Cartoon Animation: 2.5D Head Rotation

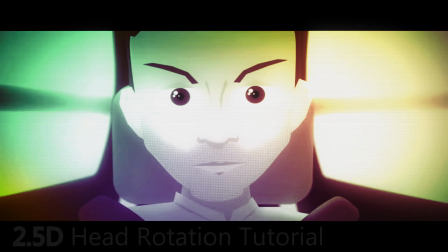[0:00]
Hey everybody, I'm back, Clay Obley here, and today we are going to look at the 2.5D head rotation that I just put in the RimWorld animation that I released for my Let's Play channel.
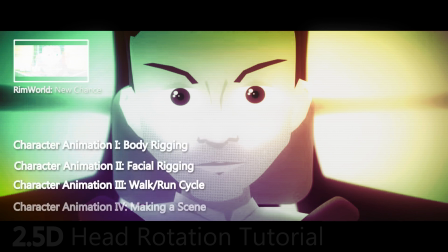[0:14]
So first off, if you haven't followed already the cartoon animation series that I did where I teach you how to rig a character in After Effects and then rig the face and animate the body and then put it in a scene, you need to check that out before you get into this.
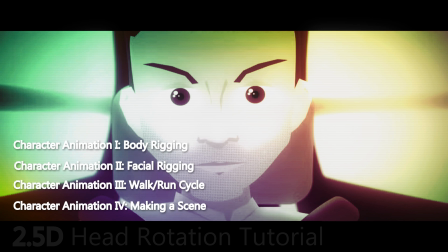[0:32]
Because this will kind of play off the facial rigging tutorial, so you need to check that out first.
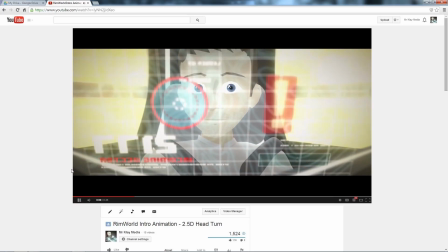[0:38]
So here's the example that I did. Now this example shows you the subtlety movement that you can have with your characters.
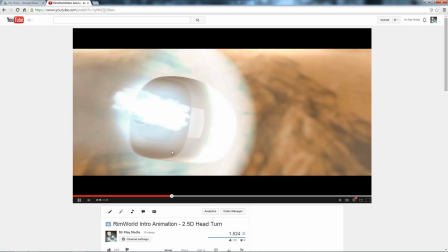[0:46]
The head can turn a little bit left and right.
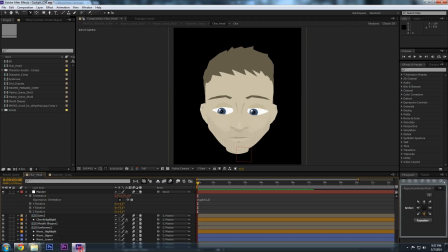[0:52]
Let's go into After Effects and we'll check it out here. I have it somewhat pre-rendered here so you can see there's some slight parallaxing between the layers. The reason it's not 3D, if we go to a custom view here,
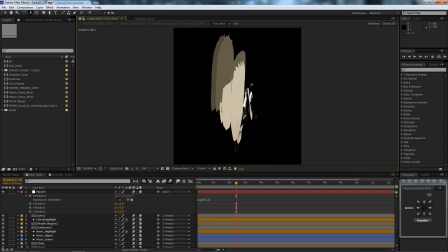[1:12]
we can see that once you rotate
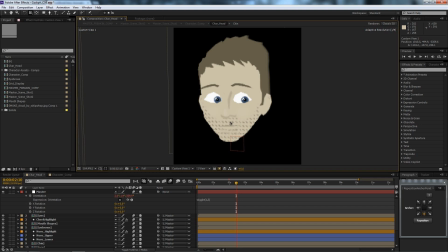[1:18]
too much, you can start to see the layers. So 2.5D, if you don't know what exactly that means, it's just pushing 2D layers in 3D space.
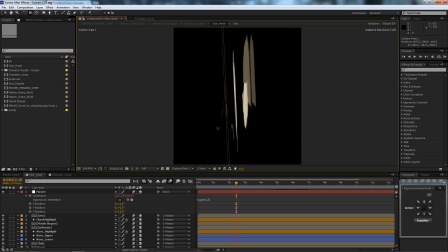[1:32]
So taking a look what this is now, if you haven't already kind of figured out how to do it, I'm just going to break down what I did in the face.
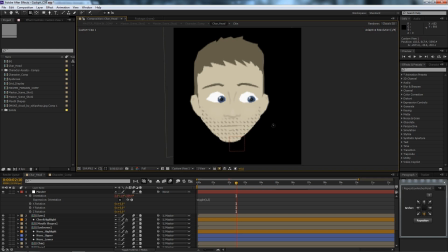[1:40]
Also, I'm including a link to the project file in the description. Okay, so first off, let's go ahead and look down here at our layers. Let's go ahead and look at our face.
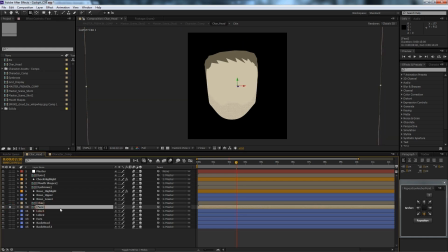[1:53]
So I started with the face and I pre-comped it because I did a couple of,
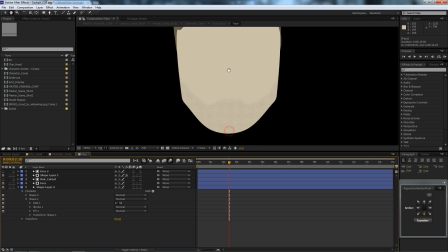[2:00]
did like the hair and the beard kind of thingies there.
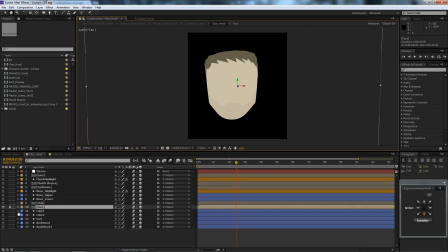[2:08]
So if we go back to our main composition, this is the base layer that I played off of. It is at 0 Z depth. And from there, I just kind of extracted the different layers.
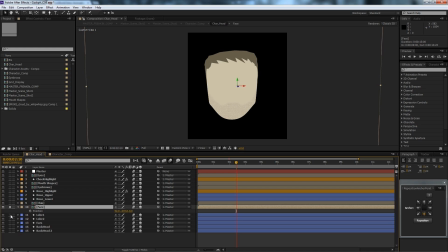[2:23]
So if I work backwards, let's go ahead and skip these ear lobes here. Let's go to the ears. I made another layer so I can see here
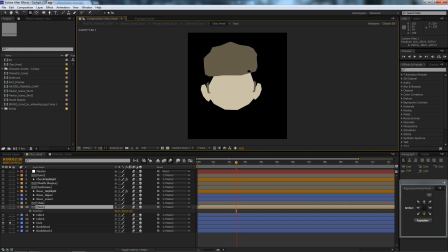[2:39]
where I did the top of the hair, some of the side face features. This is mainly just to fill in what you will see when you rotate the camera, so you can kind of see that stuff there,
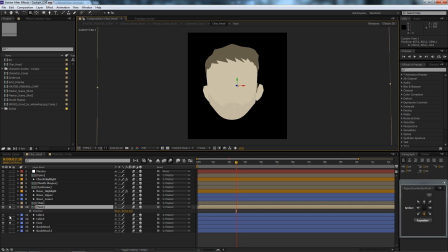[2:54]
the ears, and then on top of the ears I made 2 earlobes,
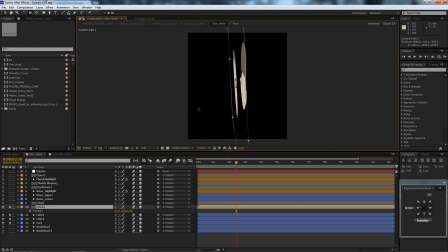[3:00]
which you can kind of see they're barely pushed off, and let's go ahead and zoom in here.
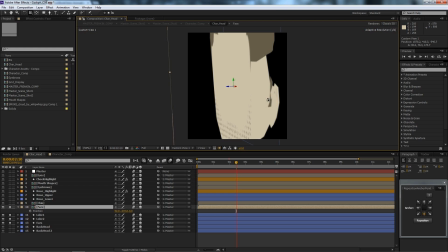[3:10]
Right here, that's just to give the ear just a little bit more depth.
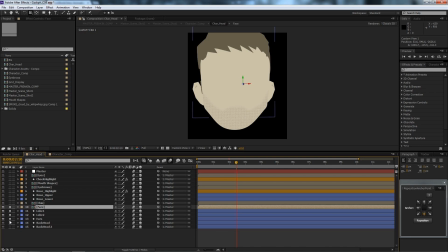[3:14]
So let's go ahead and continue on with, let's go ahead and solo this back hair.
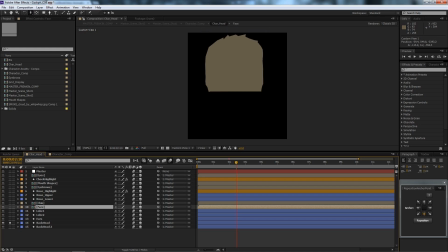[3:22]
Let's zoom out so we can see back hair, and then I made another layer where I just darkened the color so that it gave it the back a little bit of a definition.
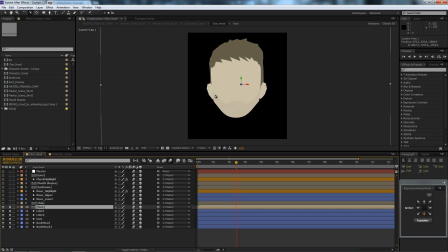[3:36]
So if we solo all these layers together, we have what is like the base and back of the head. And so there's a good degree that you can rotate before you start breaking the illusion.
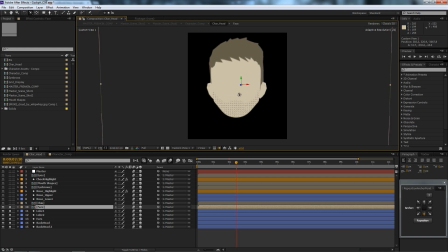[3:56]
So you have to kind of just play around with that, but it does really help sell just a little bit more definition in your cartoon character. Alright, let's continue on.
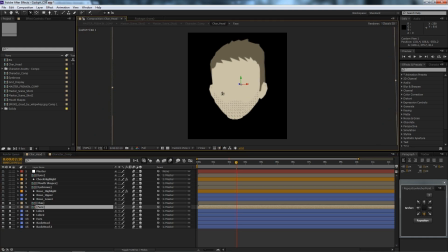[4:08]
In the foreground we have the chin, which is a little bit further out from the face, and that's just to give it a little bit more subtlety, definition, and the parallax when the head rotates. If we continue on, we have the nose lower,
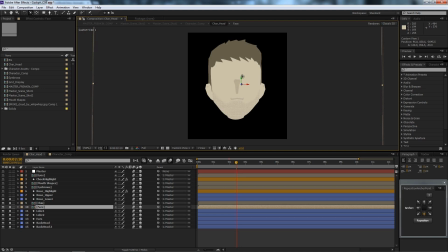[4:26]
so this would be like the nostril, and then the shadow around like the bridge of the nose. To better illustrate that, if we see the upper part, let's go ahead and zoom in here.
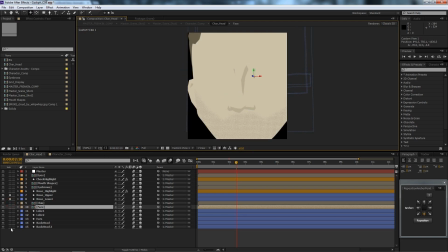[4:45]
If I just solo the nose layers together,
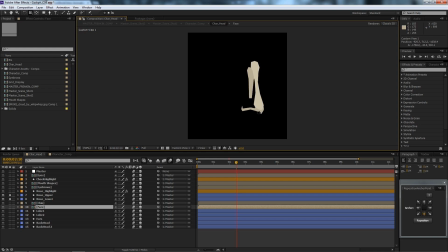[4:53]
so you can kind of see like the shadow on the upper part of the nose, and I kind of angled it down so that you know, it mimicked the arch of the nose.
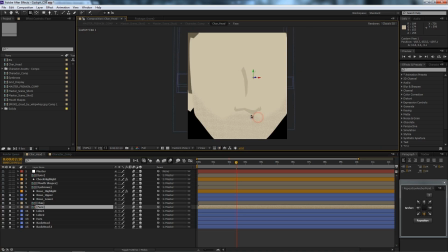[5:06]
And now if I bring back the face, so you can see when I rotate that, you know, it gives the illusion that there's like depth there. And it helps here with the shadow kind of meshing with the shadow beneath it. So that is in essence the nose.
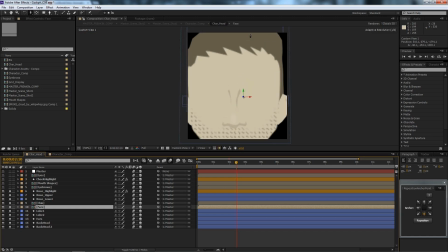[5:28]
And now let's take a look at, there's a couple other subtleties I added, like nose highlight is just
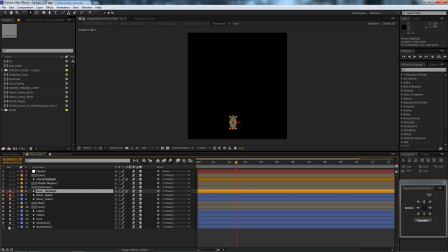[5:38]
a shape layer that I put on top of the nose to give it a little bit more.
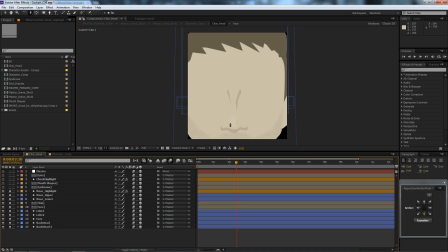[5:43]
You can hardly see it, but it's a little bit lighter skin tone, and that's just to kind of bring out that highlight in the top of the nose. Then I added the eyebrows. I'm just going to zoom back out.
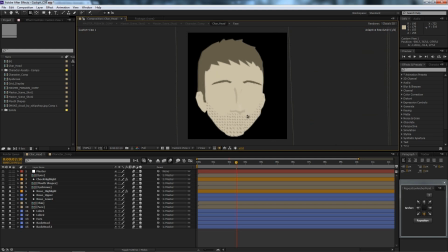[6:00]
Added the eyebrows and pushed those out in Z depth as well. And added the mouth shapes.
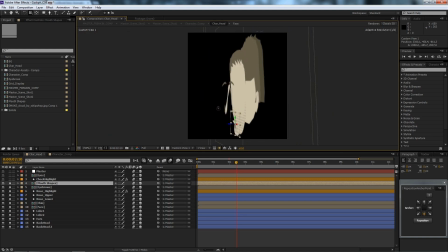[6:09]
So mouth shapes is just a pre-composition, and if you're familiar with the facial rigging tutorial, then you'll know how to go in here and then just
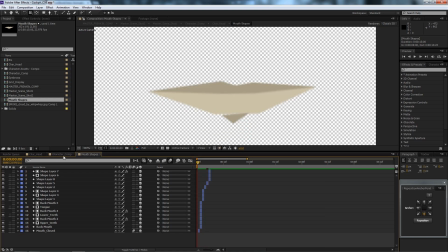[6:21]
make your mouth shapes into one layer, and that allows you to rig it
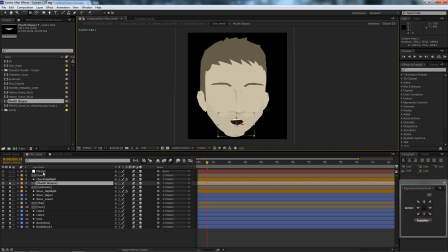[6:29]
later on. So we have that. If we go up to the next layer, is just cheeks highlights. That is just
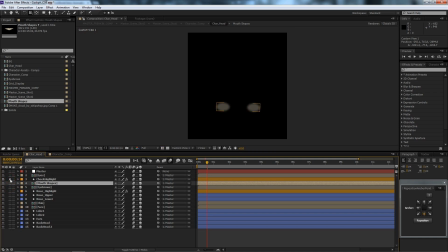[6:43]
two shape layers that I
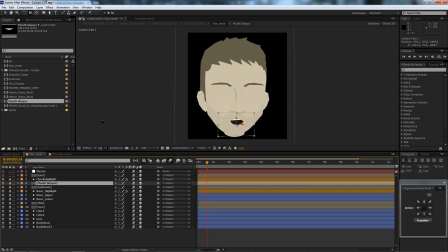[6:47]
put on the cheeks, and it's very hard to see, but any of the subtleties that you can add helps later on.
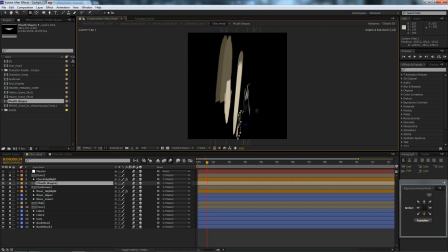[6:54]
And then the eyes also pushed out in Z depth, so you can see here a good
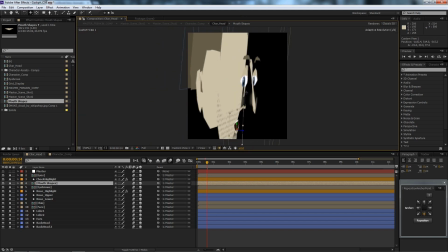[7:03]
illustration of kind of how everything looks in Z depth.
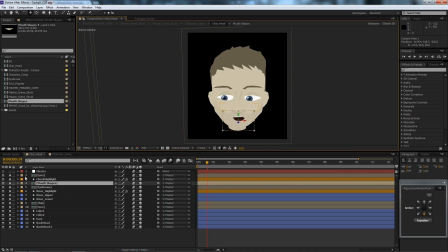[7:11]
Alright, so let's go back to our active camera and have a master null that I just brought into the head composition just to test.
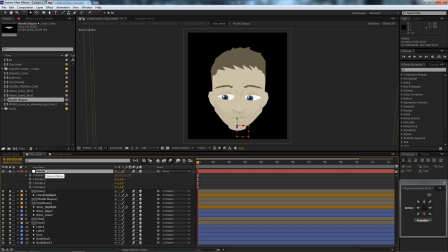[7:22]
So I added a wiggle rotation to the orientation. This just allows me to see rotation to the head, which looks kind of cool.
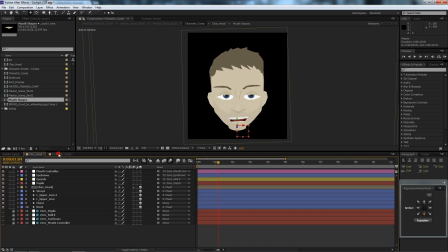[7:34]
This is all in a composition, so you can bring it into your character's rig.
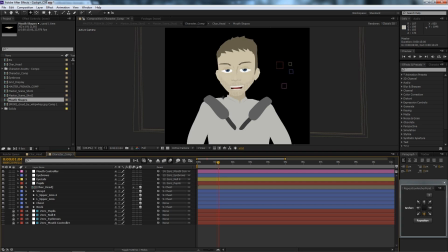[7:39]
Now this isn't a full rig, this is just my head, the head that I made attached to a 2D body for the cockpit scene, because I wasn't going to make it as, you know,
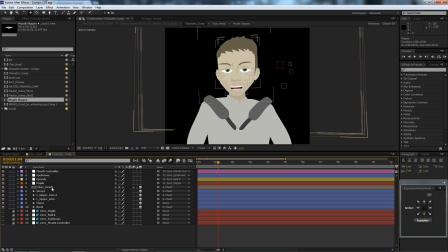[7:52]
overly complicated. So this brings up a good point. You will need to make sure that all of your layers in your rig are 3D.